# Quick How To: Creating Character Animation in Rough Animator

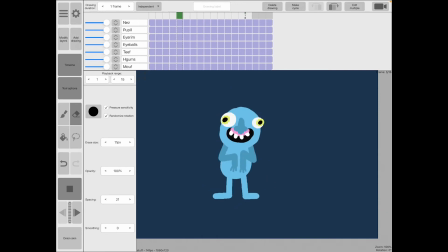0:10 So here is a little loop that I made of a crazy little guy jiggling and shaking. Okay, so I'm going to show you how I put this together. This is just in Rough Animator as a simple app that you can get for iOS that can do lots of fun stuff, and you can work in layers.
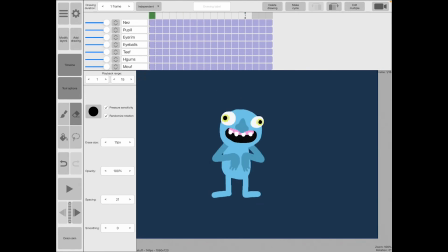0:28 That's the main thing that's really nice about Rough Animator. And let me just show you here, first of all, for the beginnings of creating a loop, you need to have something that's like an underlayer that will let you create a hookup.
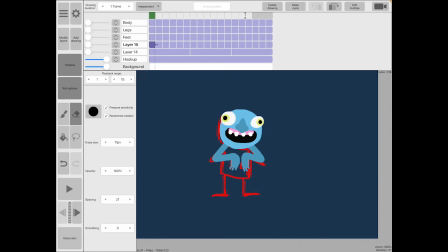0:44 So that red line that you see is actually just the reference image, and I keep that on throughout the entire loop, and this loop I think is around 18 frames. So that lets me keep seeing where I've got to come back to as far as hooking up in my loop.
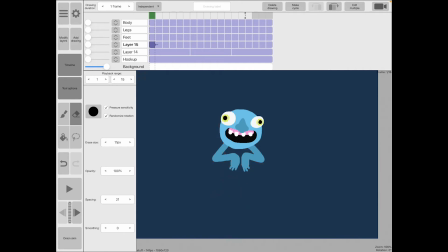1:00 So I'm going to turn that off though for now, and I'm going to turn all the other layers back on right now.
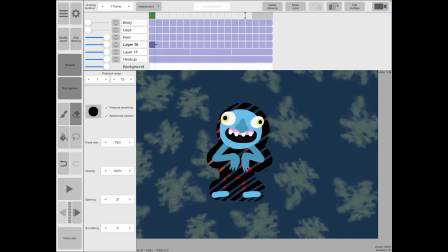1:05 Oops, except that background, because I don't really like those backgrounds.
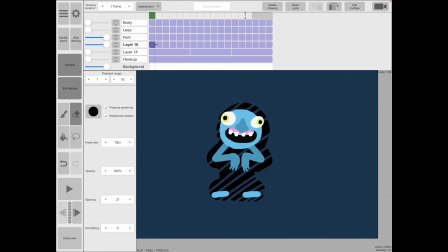1:08 Let me get these guys off and put these guys back on. I'm just going to play it again. So the way I approach this that could be useful for you is,
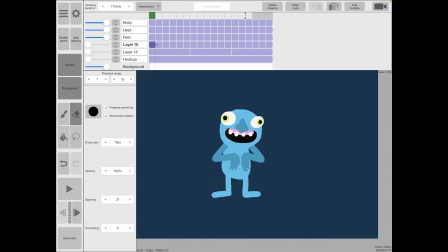1:21 rather than trying to create all the different parts of the animation all at once, I figured out what the action was going to be, which was he's just going to bend his knees, stretch and squash a little bit, jitter his arms, and then do some fun things with his features.
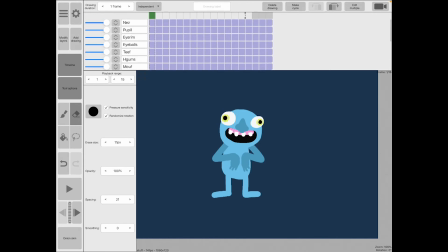1:36 And so the way I approached that was, the first thing that I did was actually the head. So here's his head. I turned everything else off, or actually I had nothing else on, and I actually just animated the head.
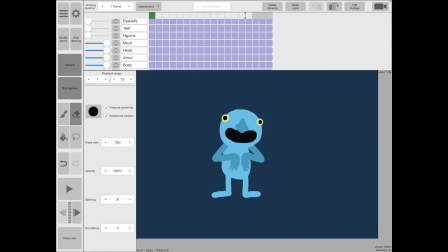1:50 So if I turn off all the other layers, and you'll have to bear with me because I don't think I can turn them off and on all at once, so I'm gonna have to, oops, I left his nose on. Where does nose go? There's his nose. There's all that.
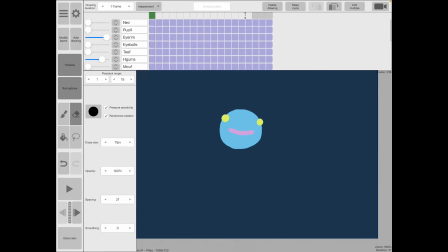2:05 Let's see. And this will just give you a sense of how I approached it to begin with. So that's it. But I did leave the hookup layer on, which is here. Okay, and I used onion skinning as needed. And I just did this straight ahead.
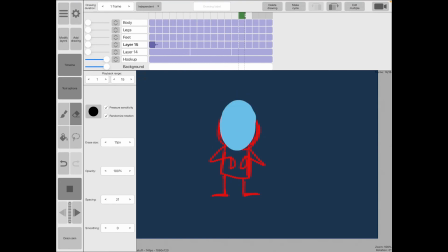2:25 I didn't do any in-betweens or any key poses. I just went straight ahead to do this because it was just going to be some big masses. And you'll see there's no line on this. I just used big masses because they're fun to animate. They're fun to move around, and it's just less, just more fun. It's more organic when you just animate without a line.
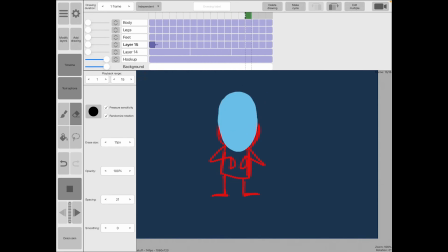2:44 Just big shapes of colors. So that's what I did first. I got the head working correctly. And then after I animated the head, I went on to the body. Okay, so now everything is kind of in relation to each other, and that's starting to make more sense for it as an actual character.
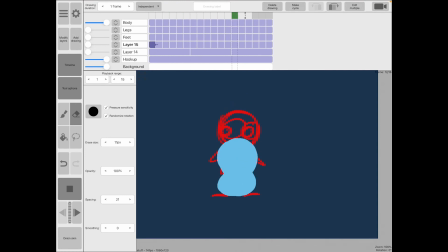3:02 So the head is squashing and stretching, and the body is connecting. But again, I've got them on separate layers. So because of that, I'm able to work on them independently, and if I make any mistakes, then I can obviously just fix it on that individual layer.
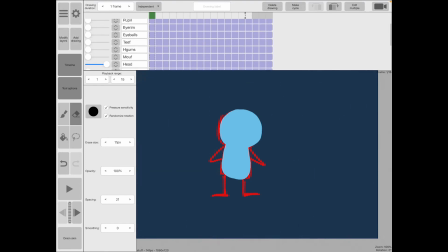3:20 So after the head and the body, what did I do next? I think I did legs. Where'd my legs go? I give my layers funny names, so you might be seeing weird names for my layers there. Here you go. And then feet.
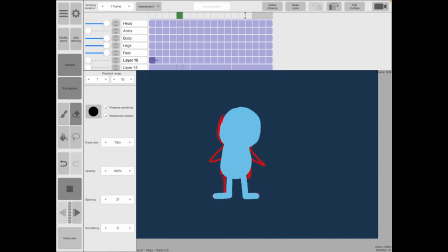3:38 Feet I tried to keep locked down in place, so it looks like it's standing in place. I didn't worry about it too much though, because I wanted the whole thing to kind of have like an organic feel to it and just have a lot of fun energy with it. And then after that, I just kept working on the different layers and the different shapes.
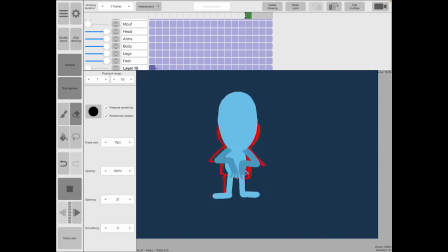3:55 So now here it is with arms. And the arms I did first as the arms and the hands, and then I went back and added in the fingers.
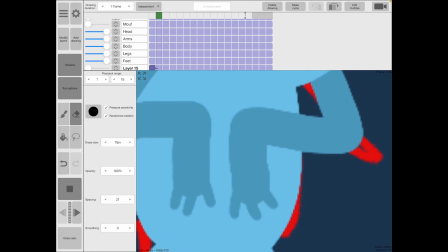4:03 Those little dangly fingers, I actually did those as a separate pass, but on the same layer.
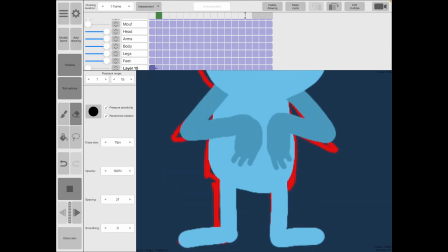4:08 So I just made sure I got the arms and hands looking good first, and then I went back and actually drew on the little fingers that are on there.
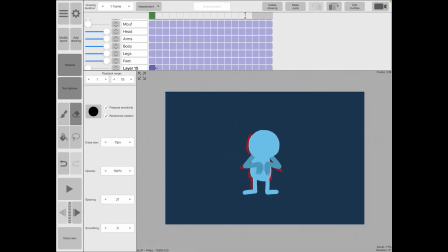4:15 Again, that's another little tip.